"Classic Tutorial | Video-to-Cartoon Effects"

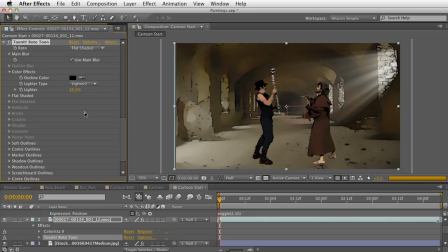I'm going to go with 25% higher. And it just brings them out a little more. And it's going to help a little later when we do our color correction to the entire thing. But it's looking pretty good. And, you know, if I do a quick RAM preview now,
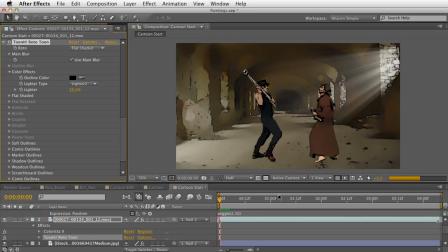and by quick I mean a little slow because, you know, TuneIt is a bit of a hog when it comes to rendering.
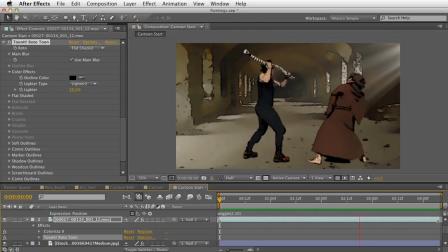And as you can see, we definitely have more of a cartoon look to it, but there's a couple of things going on here.
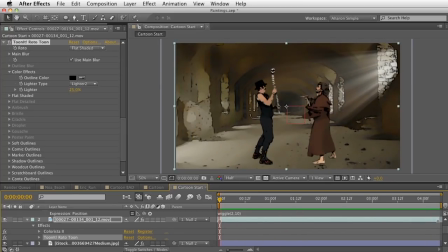Now, one of the things that I mentioned earlier was that cartoons tend to work on a lower frame rate.
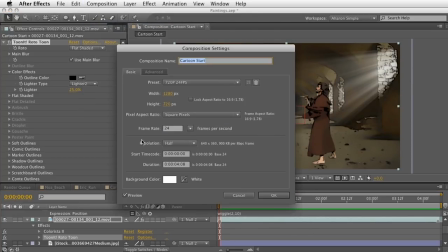So I'm just going to go into my composition settings. I'm going to tell it to work at 12 frames a second.
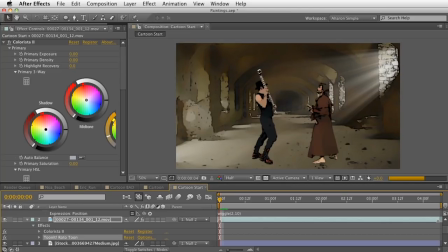And again, do a preview now, and you'll see that it's going to start looking a lot more like a cartoon.
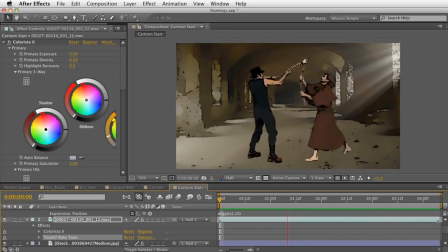And yeah, I think it's looking a lot better, actually. So the next thing to do is we're going to add in some shadows for our actors.
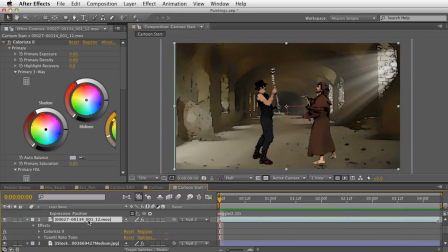So with my layer selected, I'll choose Effect,
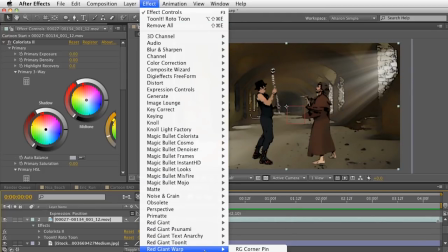Red Giant Warp, and we'll go with Red Giant Shadow.
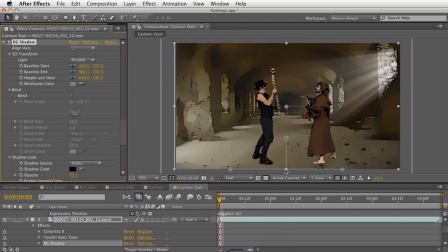And let's just move this up. Okay, and we'll tell it to use, let's try backlit and see how that goes. There we go. Actually, let's try frontlit.
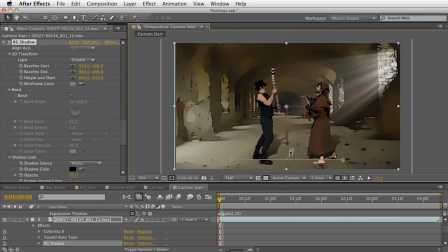Here, bring this down just like this. Doesn't need to be too much, right? Just a little bit of something there. Bring it down. And again, it doesn't have to be perfect. And I just don't like the fading off of the shadows there. So what we're going to do is we'll just set
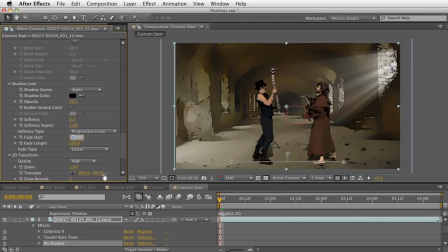the fade length. We're going to set that to, the fade start to 100 so it doesn't start fading until the end, which in this case we won't even see. So there we go. And now again, do a RAM preview. And looking pretty good.
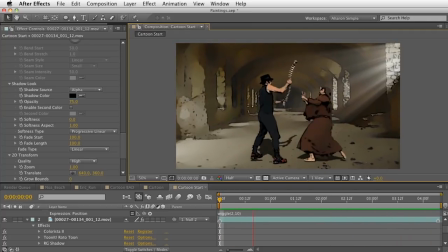Okay, it's not perfect, and we can definitely correct as we go over time, but I'm going to let this be. It's good enough for what I need. And looking pretty good. Okay, so now here's the thing that really ultimately helps this look a lot more like a cartoon, and that is the limited color palette.
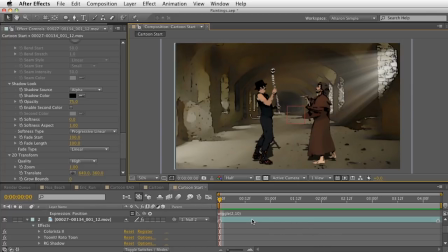So that color palette can be limited through a couple of different ways, but I'm going to use Magic Bullet Looks. So we're going to do a color grade on this. So I'll choose Layer, New, Adjustment Layer,
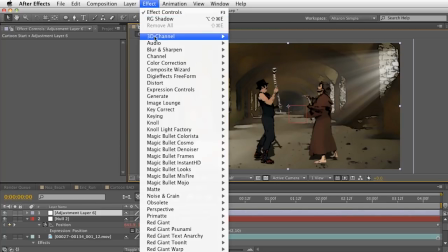and I'll choose Effect, Magic Bullet Looks, and I'll choose Looks.
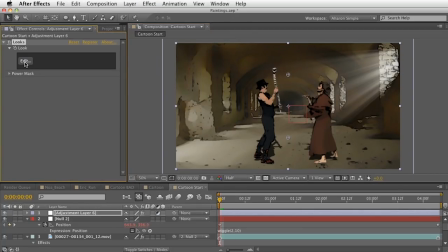And then I'll click on Edit to get into the Looks editor.
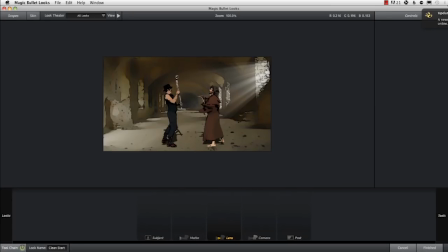And here I am in the Magic Bullet Looks interface. And if you use Magic Bullet Looks, you already know what this is about. But it's a great tool for creating some really interesting film looks and doing color grading and even some color correction if you need to.
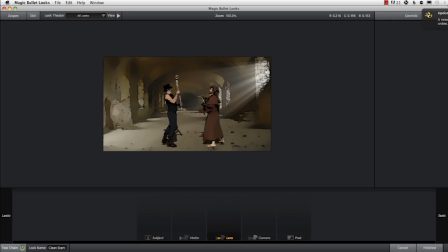Colorista 2 is much better suited for the actual corrective process, but Looks 2 does have a lot of Colorista's features. But in any case, here I am, and you know, there's a couple of things I could do.
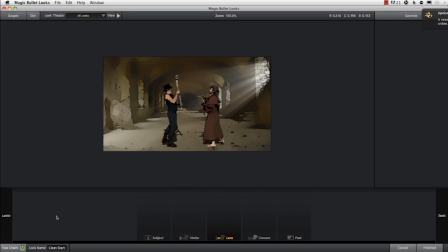I could try creating a tool from scratch, a whole bunch of tools from scratch, and create like a look. But I have a great guru pack from Simon Walker.
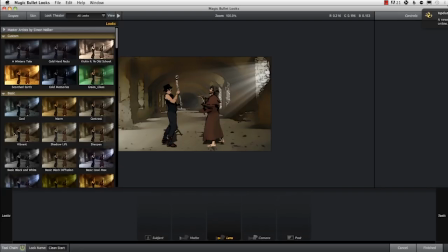It's called the Master Artist Pack. And let's take a look at that. And it's in the style of many different kinds of artists, and basically working with the kinds of color palettes they work with and their kinds of lighting.
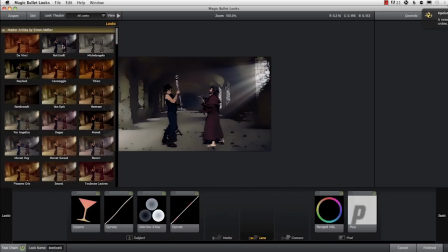And so, like, for example, Botticelli, this is something that fits more along the lines of what he would be doing,
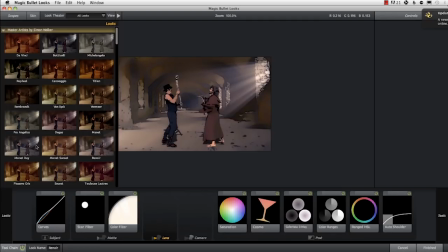Renoir, and, you know, I probably did not pronounce that correctly, but also Monet,
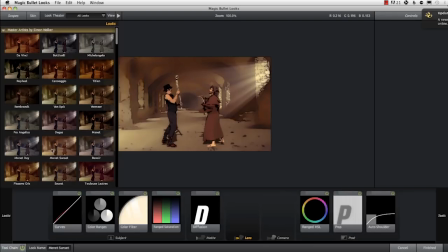Monet Sunset and Monet Day.
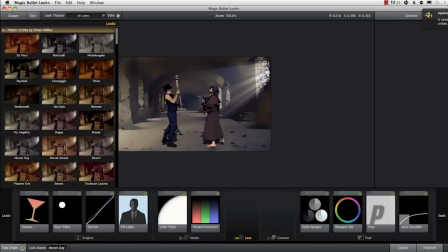And then, you know, the one that I really like for this is it's going to be right here,
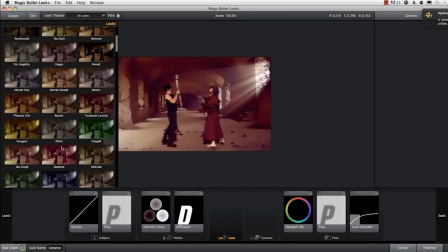Cezanne, right? I like the way that looks. I think it looks pretty awesome, and I think it looks good.